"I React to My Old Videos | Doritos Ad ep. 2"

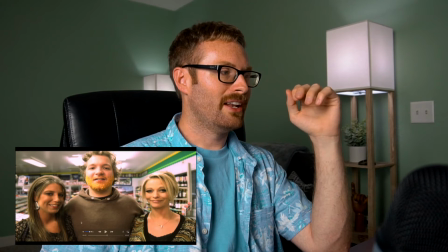248s
And the first time, it was Amanda and another one of their friends, a different girl.
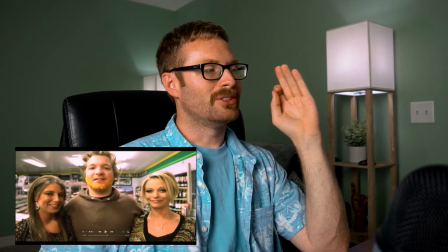254s
I think her name was Jessica at the time. So Jessica couldn't come back, so Erica filled in, thankfully.
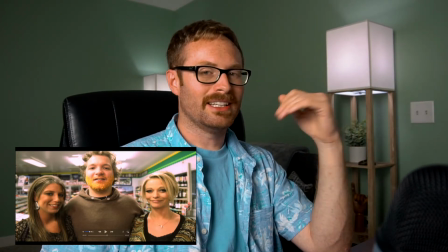259s
First time, they ended up licking the side of his face.
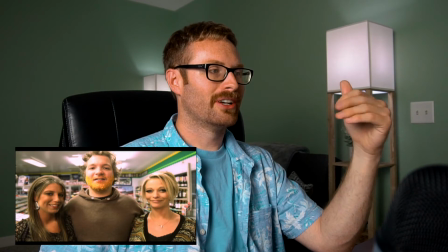263s
So when he comes walking up to the cash register, it's the girls doing the quick shots to the music.
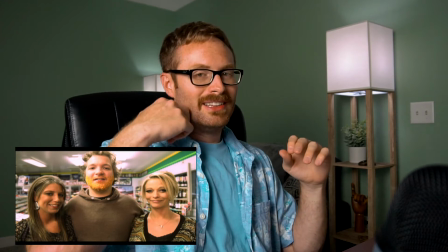271s
They do the close-up and they lick his face, both of them.
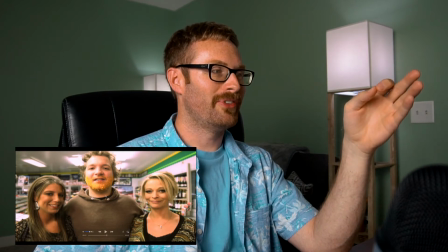275s
How I achieved this Doritos facial hair was basically just crumbled up Doritos with honey.
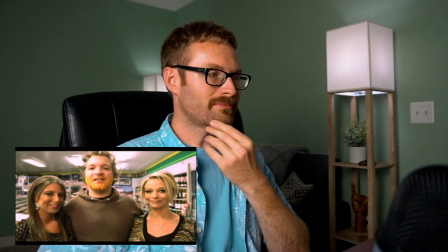283s
So I just spread honey around his face and just stuck the Doritos to it.
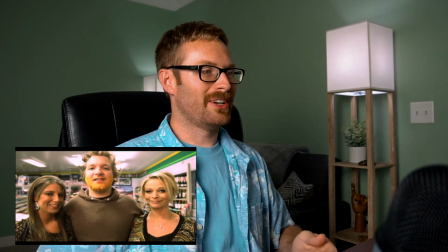289s
And when the girls licked his face the first time, it was It was something. They were troopers, and I guess it tasted okay.
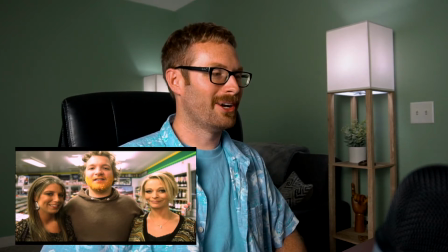299s
It's honey and Doritos, so I don't know how that combination works, and obviously it's off some guy's face. They did it, and the second time I decided not to do that. We'll back that up to the walk up.
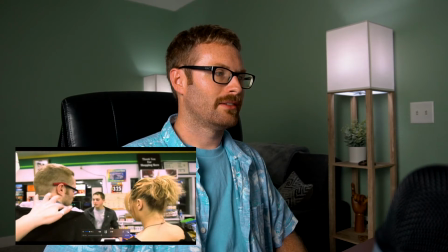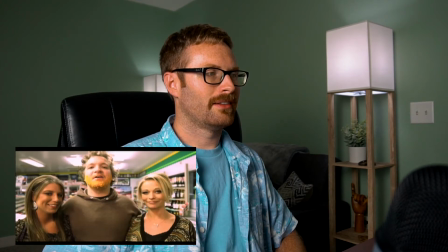321s Hey man, nice face hair.
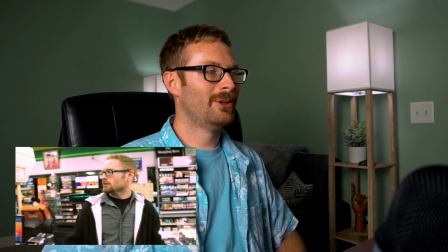327s Nice face. What the? What the?
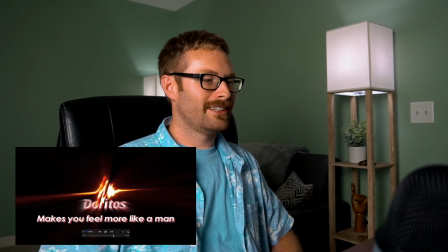332s
So that line that Christine did was improv.
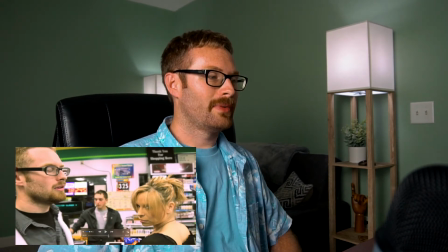337s
So I know Christine's the bomb. I know she's awesome. I think it was supposed to be something like her just looking at him
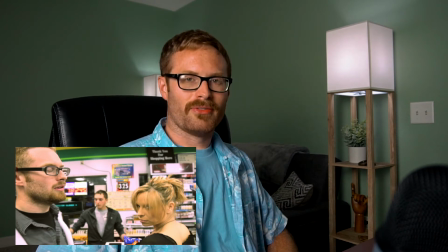345s
and like just taking our stuff and just going with the guy, and I'm left there.
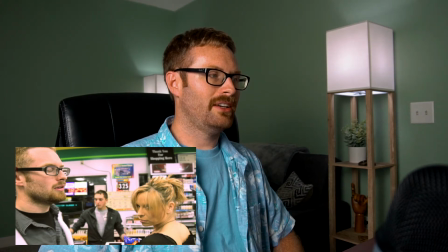351s
And she was like, "Hey, let me hit you in the face with these Doritos." So this is that.
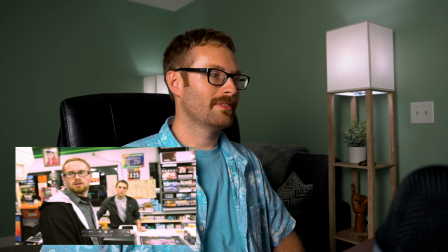361s Nice face. What the?
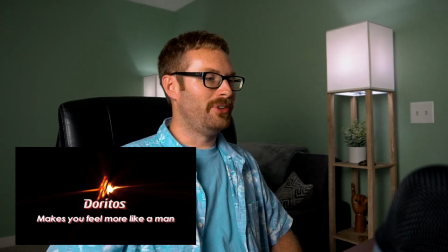367s What the?
That makes you feel more like a man. I don't really like that slogan. I don't know why I used it. I think obviously a beard at the time I thought like signifies manliness, which I guess it does.
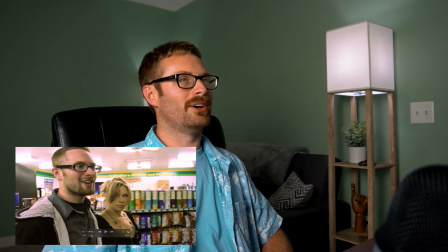381s
So I don't know why I chose the stupid laugh. I think it was for the fact that he was gonna mock me at the end.
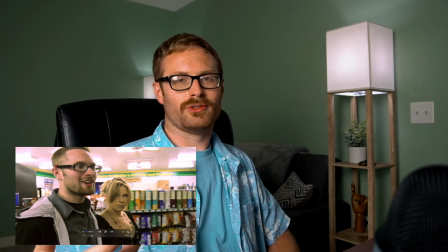388s
So I'm like, hey, nice face hair, and I had this stupid laugh. You know, I think I'm cool.
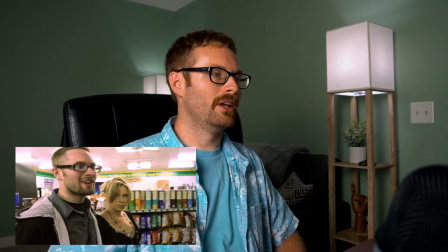393s
I'm walking with this beautiful woman. I got a girlfriend, and I'm like talking down to this guy. I have a dumb laugh, some annoying laugh, and by the look on her face, she's like, I'm over it. This is the last straw. You say something, I'm out of here. And that's what happened.
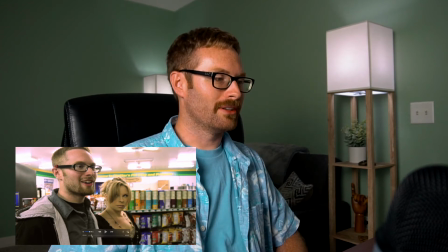412s
I said something. Let's see that laugh again.
Nice face hair, dude.
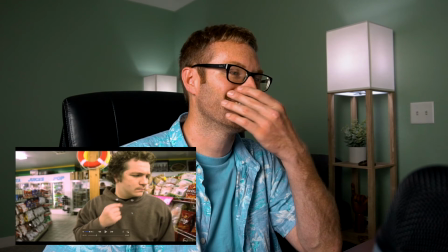423s
Yeah, look, he rubbed his mustache. So that's Brennan.
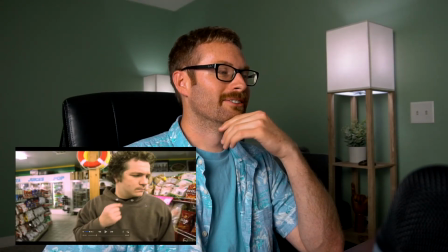431s
You can see he grew it out a little bit. Hopefully it filled in now. I haven't spoken to him in, I don't know, 6 years.
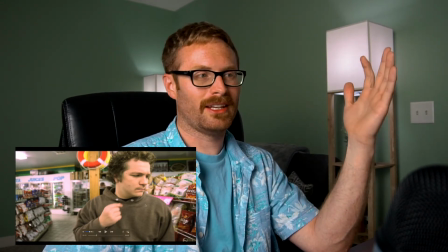439s
The same thing with Christine and Amanda. So I forget their last names. In the last video, I know I said reach out to me.
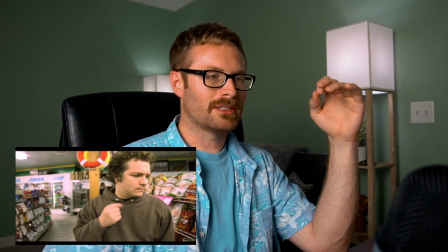445s
Some of you may be thinking like, oh, why don't you reach out to them? I wish I could. I don't remember their last names.
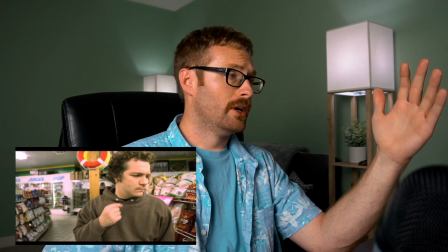451s
I don't have Facebook. Even Lee's like nowhere to be found. So speaking of Lee, he's actually running the camera.
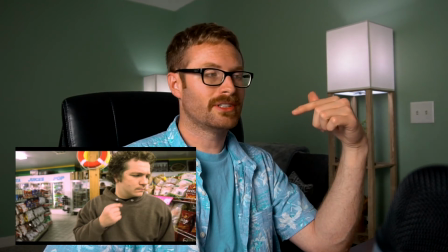459s
We had our shotgun mic attached to the top, so I had microphones on this,
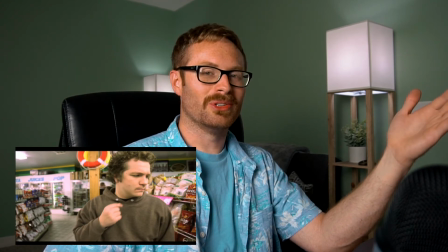464s
the good audio, which is funny because the second one, this was the first one, the second one didn't have any mics. Overall, I was pretty excited about this one.
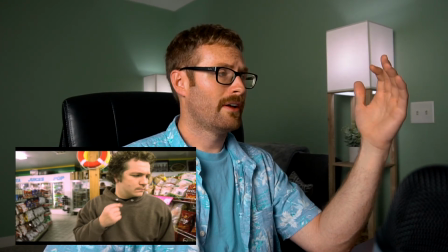471s
It came out much better than the first version. The first one was so dark and it was just awful. This one looked more like a commercial. It was brighter. I actually brought on these Chinese lantern lights,
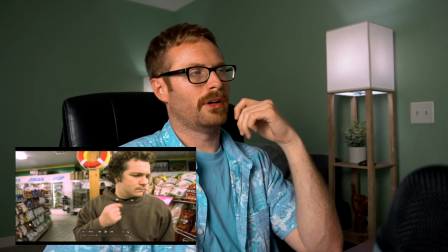484s
so that gave a nice like diffusion off the side of his face here just to kind of fill in a little bit.
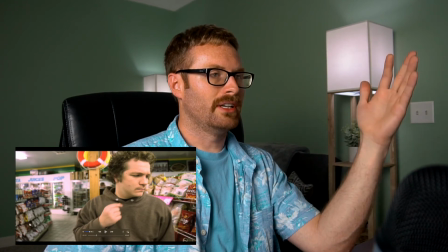489s
Yeah, I think it turned out really well. It was just great because it was obviously a gas station, so the production value was a lot better.
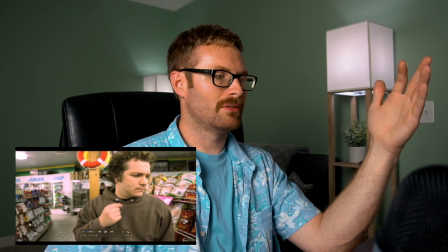496s
So that was cool.